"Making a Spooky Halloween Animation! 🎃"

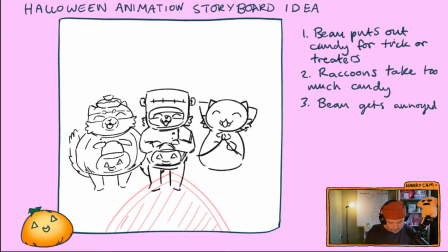(30:34)
There's your Dracula raccoon. We'd have the cape sort of drooping a little bit, I think. I might make their legs a little bit smaller, just for cuteness purposes.
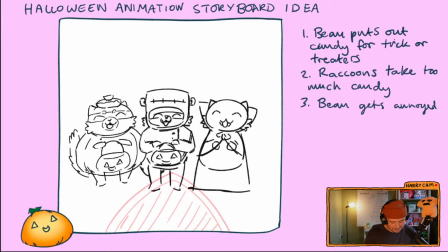(30:51)
This one's kind of chubby though. Nothing wrong with that. He's been having a good Halloween so far. There we go. Yeah, I like that. That's cute. What does Dracula wear on the bottom?
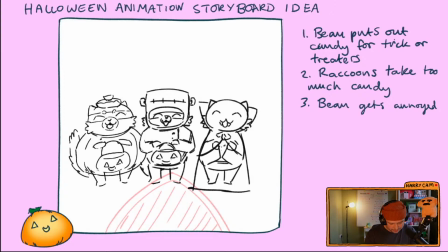(31:07)
It's kind of got like a nice little three-piece suit. Oops. Doesn't matter, because I'm going to put a bowl there. There we go. Can literally see my brain working in real time. That's huge. Big brain.
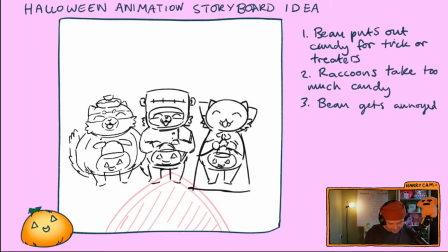(31:28)
Right then, there we go. Cool. So they're on the doorstep. Let's do the little outliney thing there.
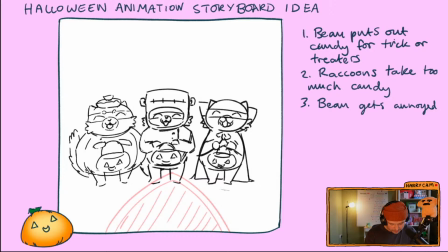(31:45)
His head's a little bit big. I'm gonna bring it down, and then also, doesn't Dracula have a little bit of a hairdo?
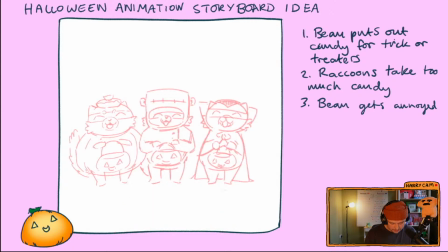(31:59)
Okay. And they're saying trick or treat.
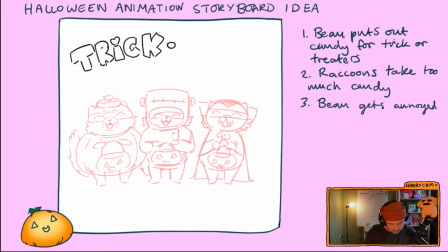Messed that one up.
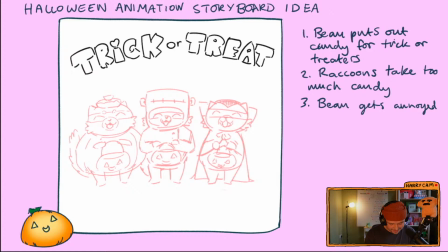(32:29)
It's like maximum effort on one side, and then it just gets lazy by the end. There we go. Trick or treat. Spirit Halloween costumes are nothing compared to Ketnipz Halloween costumes. Thank you.
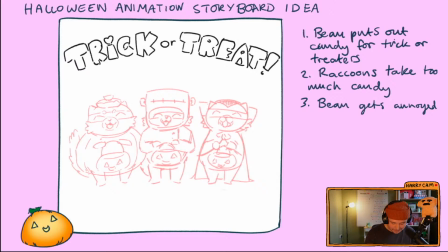(32:46)
I'll take that as a compliment. I've actually never been to a Spirit Halloween.
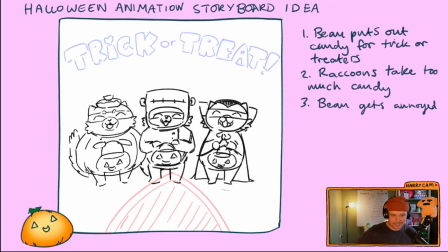(32:51)
I know that they sort of just emerge in the States out of nowhere when October comes. What's up, Mihoko? Nice to have you here. Yeah, thank you guys all for joining. So this is the second frame, and I want to do just a little bit of
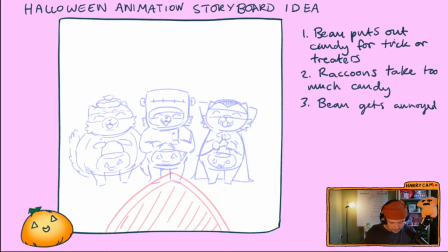(33:12)
animation on top to emphasize them sort of shouting. So when I do these extra little keyframes, I try to keep it, again, pretty simple.
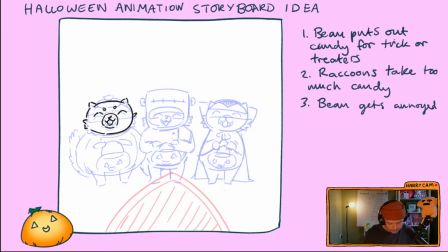(33:28)
And we're just gonna sort of show a little bit of a bob. So not much of a storyboard, I'm already animating, but it's nice because when I make the next draft and put it together,
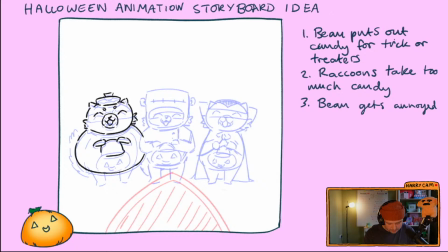(33:46)
I can sort of see what animation I previously wanted to emphasize. And then make sure that the toes are sort of poised a little bit.
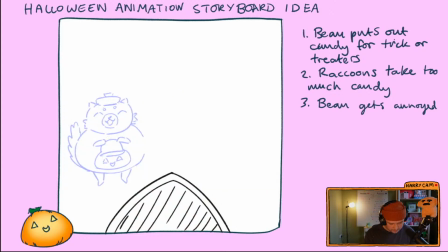(34:02)
And the tail go up. So it's kind of like, boop, like hello.
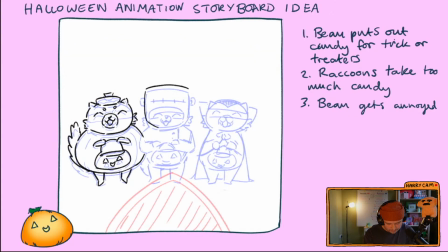This is the most satisfying bit of animating because you can just be so simple with it, and it's nice to sort of see the idea that's been brewing in your head for a week come to life.
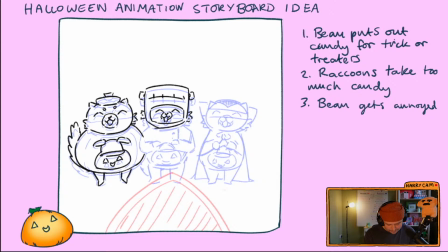(34:30)
It's alive, in the words of Victor Frankenstein. So with these, I just put a little bit of a squash on the characters. It's like barely even noticeable.